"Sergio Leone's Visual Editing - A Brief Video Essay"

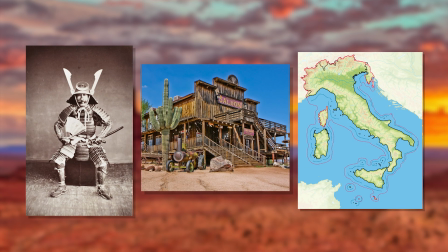What do samurais, Italians, and the American West all have in common? At first glance, practically nothing.
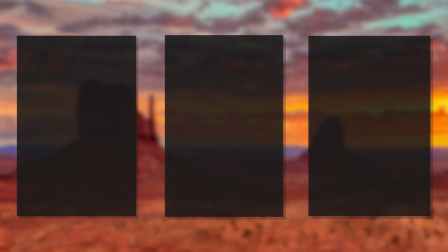But that isn't exactly true. As it turns out, they were the perfect catalyst needed to create a film franchise that would become one of Hollywood's most well-known trilogies of all time.
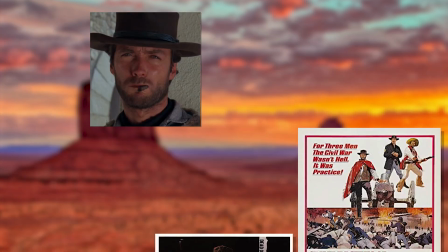I am of course referring to Sergio Leone's Dollars trilogy, starring Clint Eastwood, Lee Van Cleef, John Maria Volonte, and Eli Wallach.
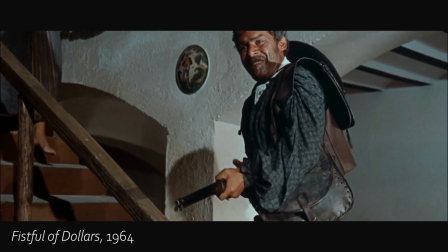This series, loved by film fanatics and casual viewers alike, breathed new life into the Western genre through its striking cinematography and unique visual editing techniques.
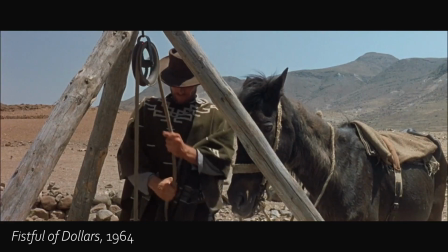Sergio Leone created a representation of the West that blurs the lines between history and myth.
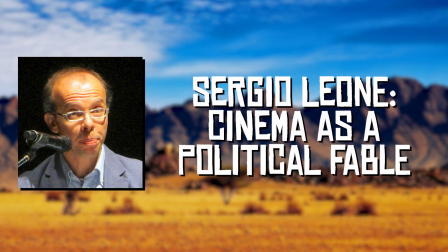Christian Yuva said in his book, Sergio Leone, Cinema as a Political Fable,
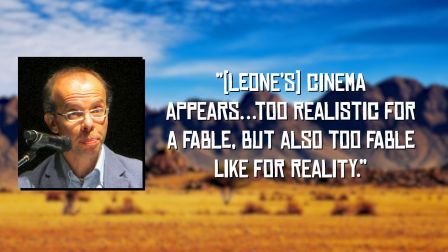that Leone's cinema appears too realistic for a fable, but also too fable-like for a reality.
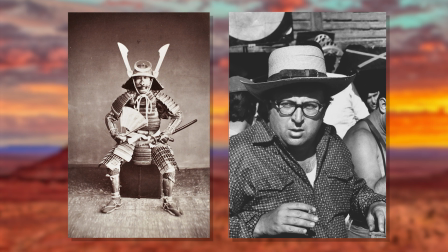But where do samurais fit in? And what made Leone's work so compelling? Well, it begins a little strangely with a seemingly unrelated piece of film.
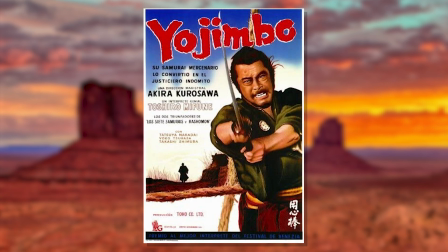Akira Kurosawa's Yojimbo, a samurai film from 1961 that Leone took much inspiration from.
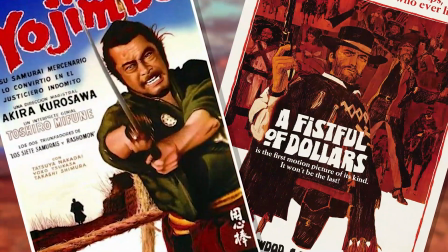Maybe a little too much.
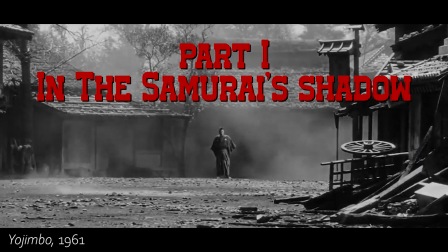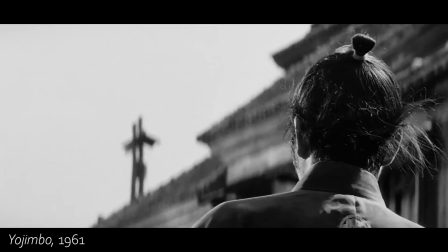Akira Kurosawa's Yojimbo follows a lone samurai as he wanders into a town.
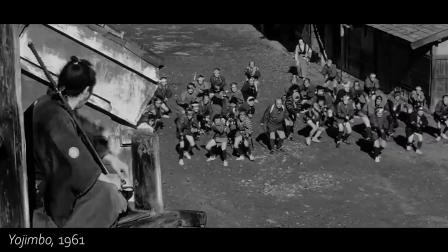There, he discovers two feuding families and spends his time inciting conflict between them for his own gain.
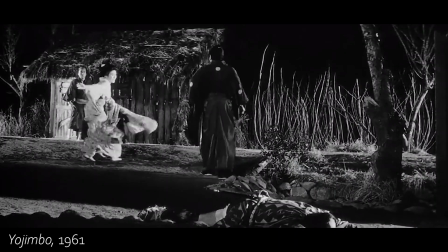He discovers a couple and their son caught up in the family's feud and decides to help free them and frames one of the families for the couple's escape.
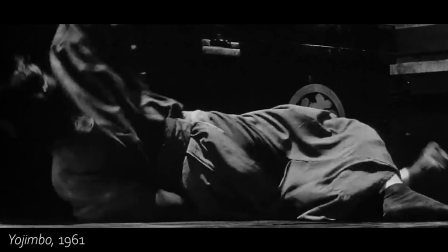Ultimately, he is discovered, captured, beaten, and then escapes in a coffin.
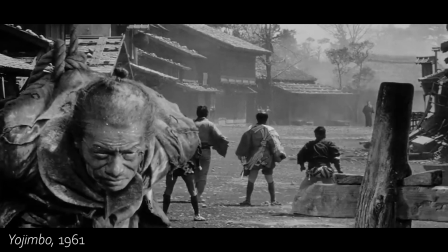He returns to the town to save a shopkeeper he befriended and finally rid the town of the corrupt families and their feud.
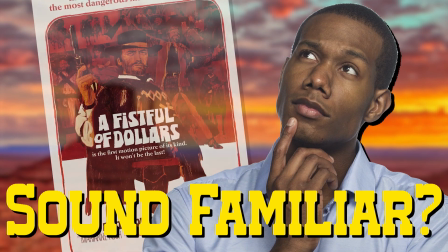Sound familiar? Leone's Fistful of Dollars plot is identical.
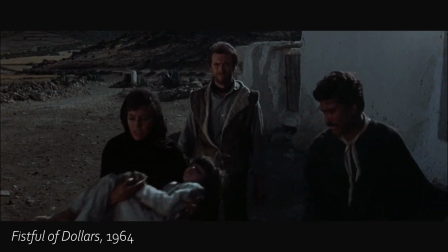Swap out the feudal Japan setting and samurai for a cowboy in the American West and you've got yourself Leone's first Western.
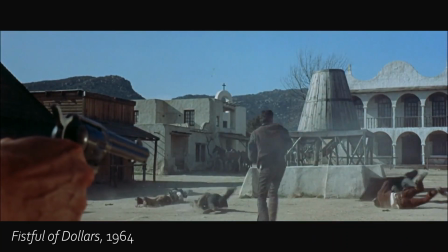The story plays out the same way in both films.
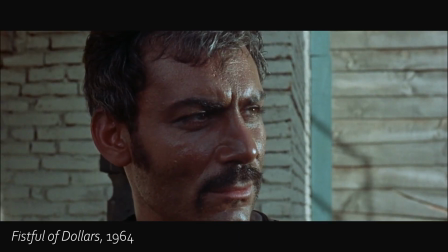Although, even in Leone's first Western, we begin to see the makings of his signature cinematographic techniques sprinkled throughout,
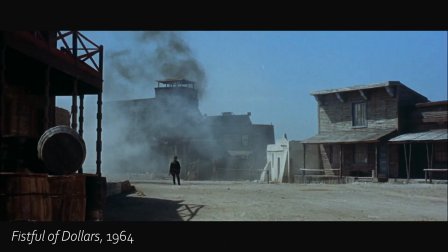such as his love of close-ups juxtaposed with extreme long shots.
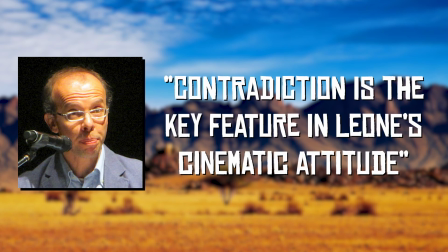Christian Yuva continues in his book, stating that contradiction is the key feature in Leone's cinematic attitude,
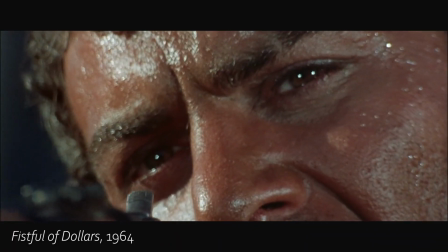which is why he intentionally juxtaposes shots that are visually jarring. Leone also shows action differently.
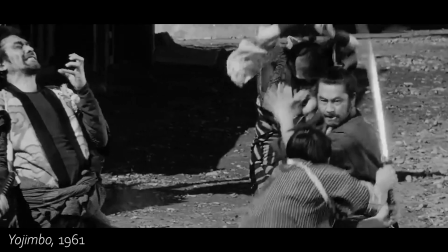Take the first confrontation scene in Yojimbo and Fistful of Dollars, for example. Kurosawa shows us the action from a distance, viewing the samurai's assault as a bystander,
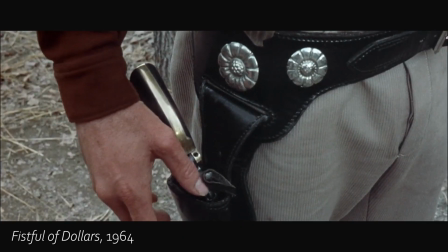whereas Leone shows us the action by cutting between close-ups and inserts as tensions rise leading up to a shot almost from the gun's point of view.
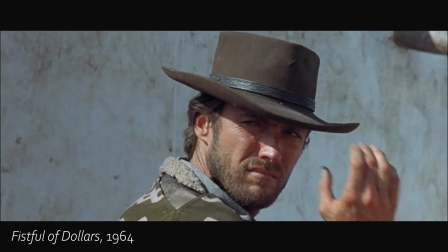Yojimbo rarely gives us a close-up. Leone recognized this and took the opportunity to make those integral scenes even more compelling and intense.
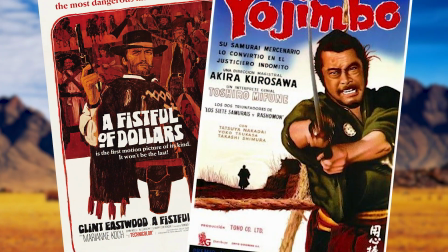Even though Fistful of Dollars is essentially a knockoff of a pre-existing film, Leone added his own flair that makes his film stand out from others.
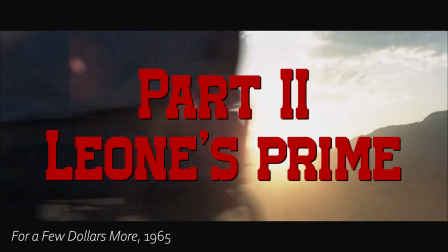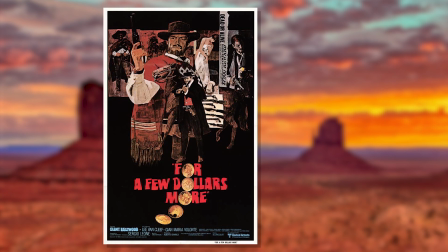Leone's second film in the Dollars trilogy, For a Few Dollars More, is often overshadowed by The Good, the Bad, and the Ugly.
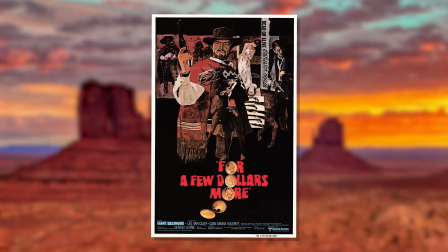Arguably a better film than its follow-up, For a Few Dollars More continues to push Leone's cinematographic vision.
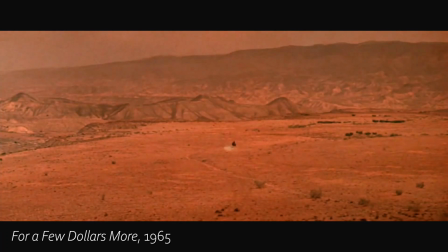The opening shot of For a Few Dollars More is unusual. To open Fistful of Dollars, his previous film,
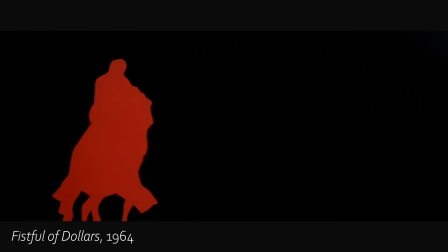the credits play on a black and red background as silhouettes of gunmen shoot at each other while the main theme of the movie plays.
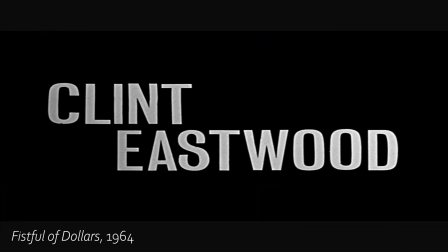A visually striking choice that keeps the viewer's attentions as the opening credits appear. Leone practically does the opposite to open For a Few Dollars More.
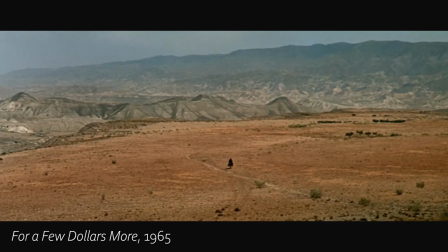The film fades in from red to reveal a lone rider crossing a plain in an extreme long shot. A gunshot rings out and the rider falls off his horse dead. The credits and theme play, but this time over a 4-minute, static, uncut shot of a stationary subject in an extreme long shot.
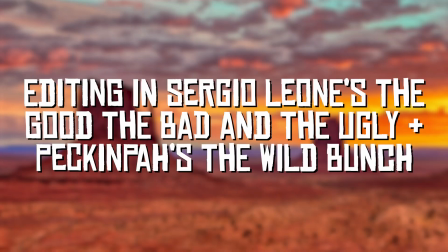Keith Brown wrote in his journal, editing in Leone's The Good, the Bad, and the Ugly and Peckinpah's The Wild Bunch, that Sergio Leone favored drawing attention to his editing.
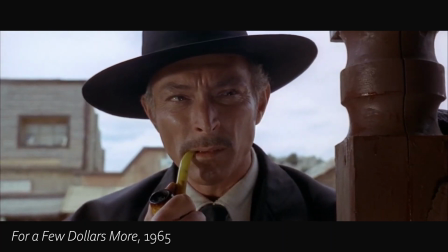We experience this intentional visual editing when Mortimer sees the wanted poster for Indio.
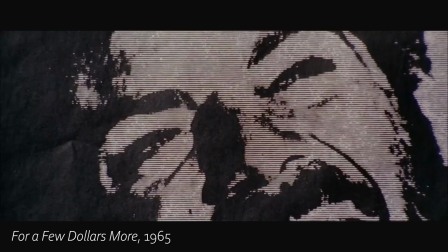The camera cuts back and forth between Mortimer and the poster incredibly fast, a contrast of the feeling evoked by the slow opening of the film, and it's impossible to miss.
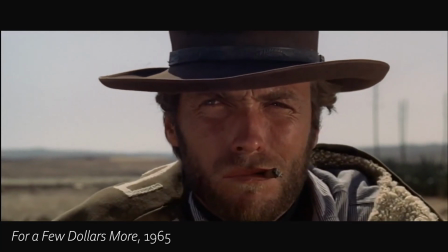At the conclusion of this film, we have the type of scene that Leone is most known for, the standoff.
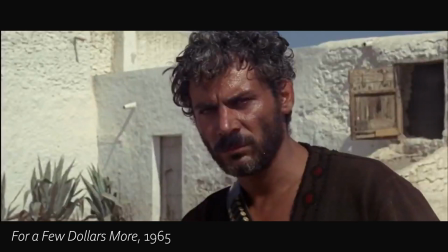Cutting between long shots and close-ups, Leone creates a level of suspense that would be unachievable without the use of his visual editing.
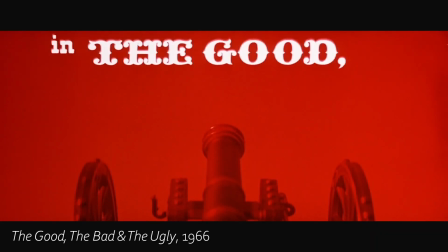Leone's most well-known film, The Good,
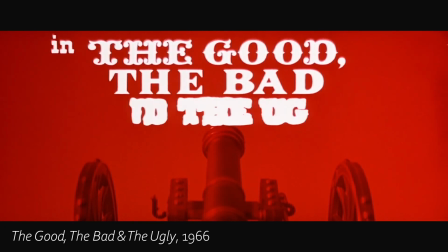the Bad, and the Ugly, opens with a sequence far more reminiscent of his Fistful of Dollars credits, with colorful and attention-grabbing visuals.
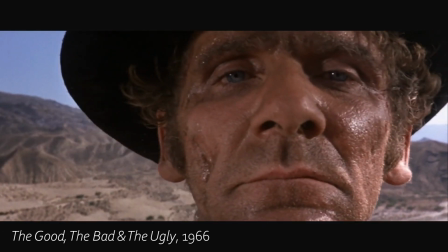It then cuts immediately to a close-up of a man looking directly into the camera,
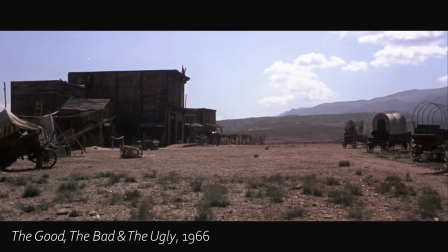and then to his gaze over an empty town, making it very clear you're watching a Leone film. This film follows 3 protagonists, each representing one of the adjectives mentioned in the title, as they race to recover a dead soldier's treasure,
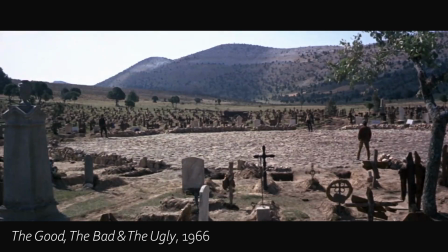eventually resulting in the most famous Leone standoff scene. The cinematography Leone employs more freely in The Good,
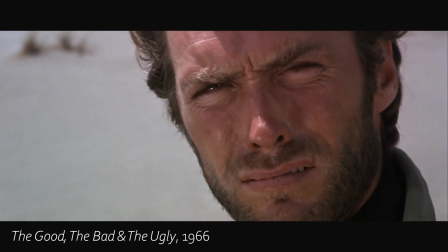the Bad, and the Ugly are wide shots. For example, as Blondie, the good, is paraded through the desert by Tuco, the ugly,
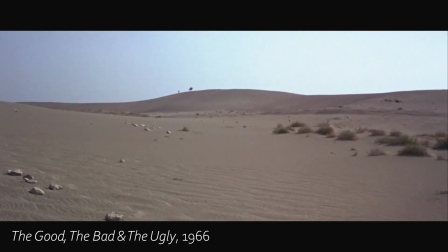we are reminded of how desolate it is with the long shots that make the protagonist minuscule within the frame.
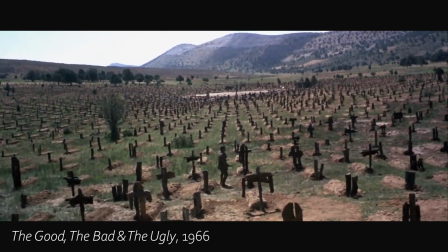This is also seen during the final standoff in the center of the graveyard. Nearing the end of the film, when Tuco finally makes it to the graveyard where the treasure is buried,
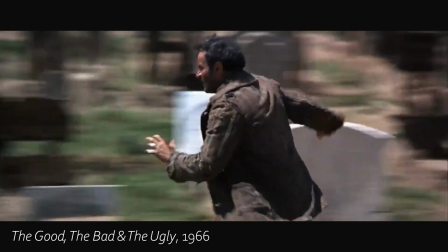we follow him as he runs between the graves and the best score imaginable plays.
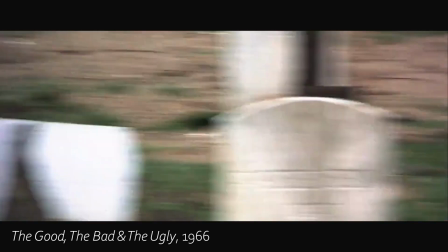He searches the massive graveyard as disorienting shots of spinning graves are cut in, placing the viewer into the frantic mind of Tuco as he desperately searches for the gold.
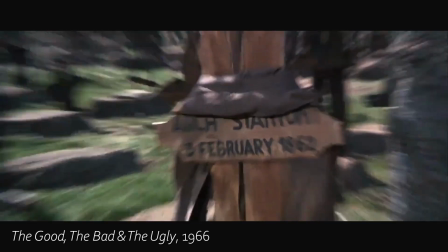The edit is simple and less visually jarring than Leone is fond of, yet effective in adding to the confusion and urgency of Tuco's action.
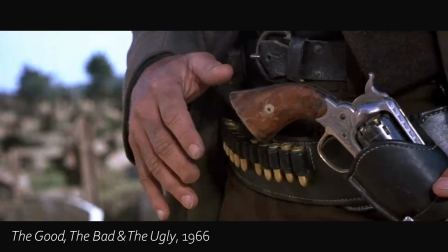Later, once all three protagonists arrive at the graveyard, they all have a classic Leone standoff, complete with close-ups juxtaposed with long shots.
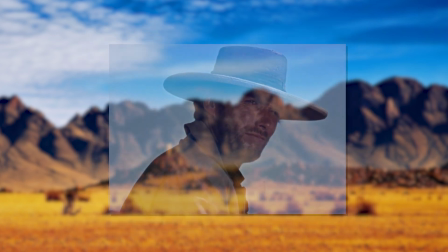After The Good, the Bad, and the Ugly, Eastwood moved on to other projects, but that didn't stop Leone from making more westerns.
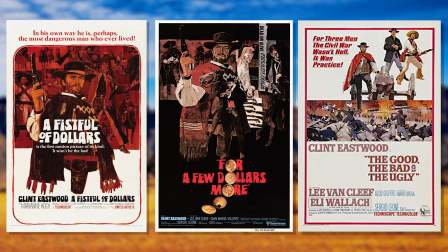Although not as widely known as his Dollars trilogy, Leone's 2 additional westerns are worth mentioning.
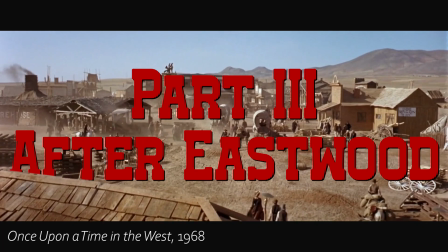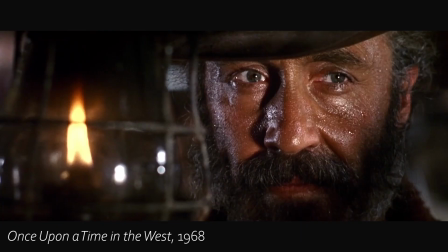Leone's penultimate western is Once Upon a Time in the West. Throughout this film, Leone's close-ups are used more often than the other films.
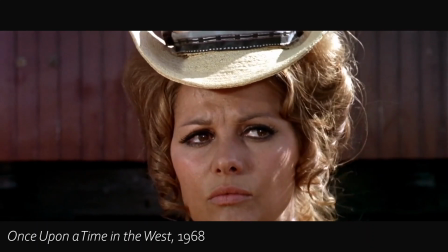Almost every scene manages to effectively use a close-up to intensify the moment, such as when Harmonica meets Frank and his goons,
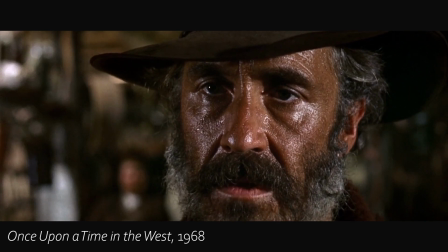Cheyenne intimidating a local to break his chains, Morton dreaming of the sea,
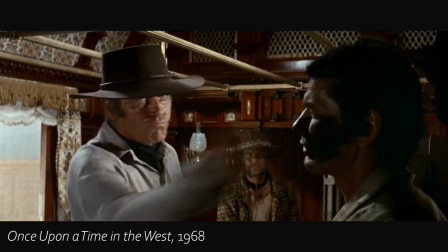Harmonica telling Frank the names of those he's killed, and the final standoff between Frank and Harmonica.
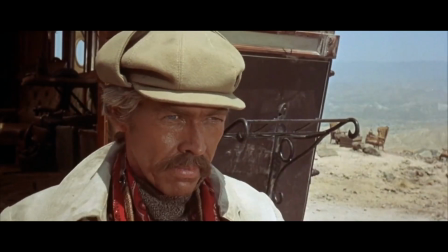There is one final western that Leone created, one that is rarely mentioned and almost totally overlooked.
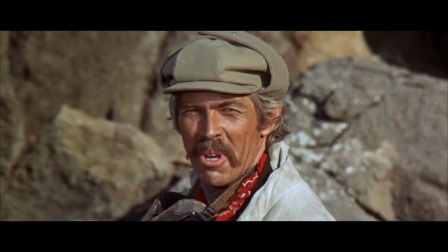That would be Duck, you sucker.
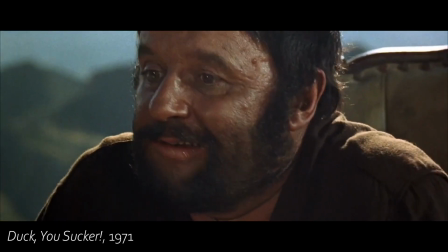Leone seems to cut loose a little bit in this film. The story follows Juan and John, who are a bandit and an explosive expert during the Mexican Revolution.
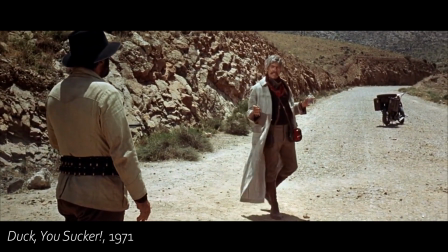Throughout this film, there are innumerable close-ups.
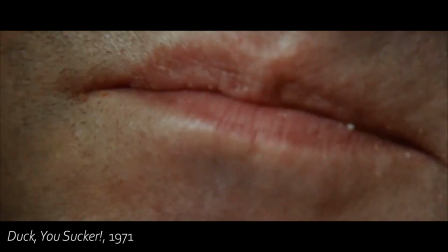During one of the first scenes, there are several extreme close-ups of the passengers in the stagecoach where Juan is riding.
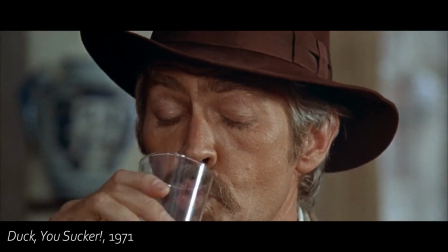After that, almost all other lines are done in close-ups or something closer than a medium shot.
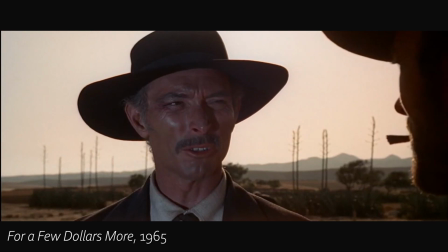It doesn't really feel like a Leone Western. It's missing the surreal, almost dreamlike representation of the West that Leone created.
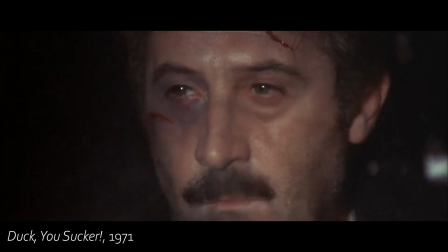Although it uses Leone's staple close-up, the frequency of those close-ups reduces their effectiveness.
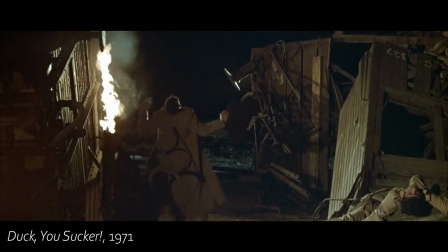And strangely enough, this is the only Leone Western that does not have a titular standoff.
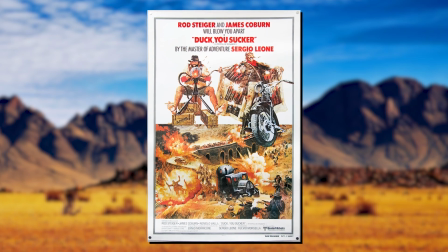Even though this film is an enjoyable watch, it isn't surprising that not everyone is aware of it.
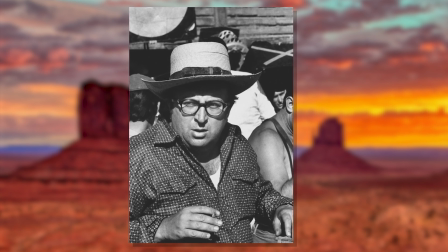Sergio Leone created some of cinema's best and most well-known westerns through his striking cinematography and visual editing.
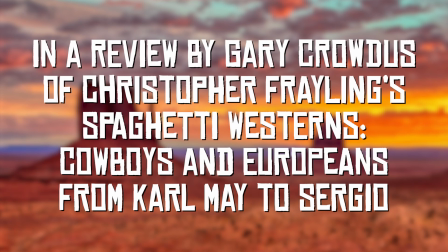In a review by Gary Crowdis of Christopher Frayling's spaghetti westerns, Cowboys and Europeans from Karl May to Sergio Leone,
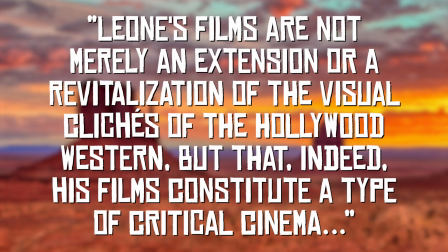he states that Leone's films are not merely an extension or revitalization of the visual cliches of the Hollywood Western,
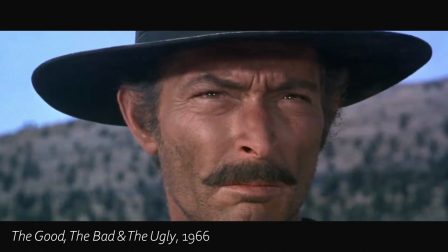but that indeed, his films constitute a type of critical cinema. That is to say that Leone used the Western cliches established through American cinema and
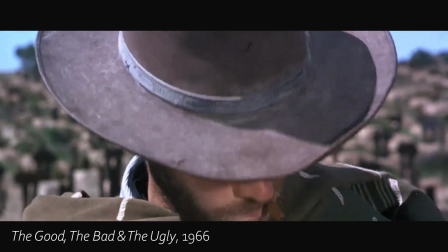blended in his own vision to create the mythological Western world that never really existed.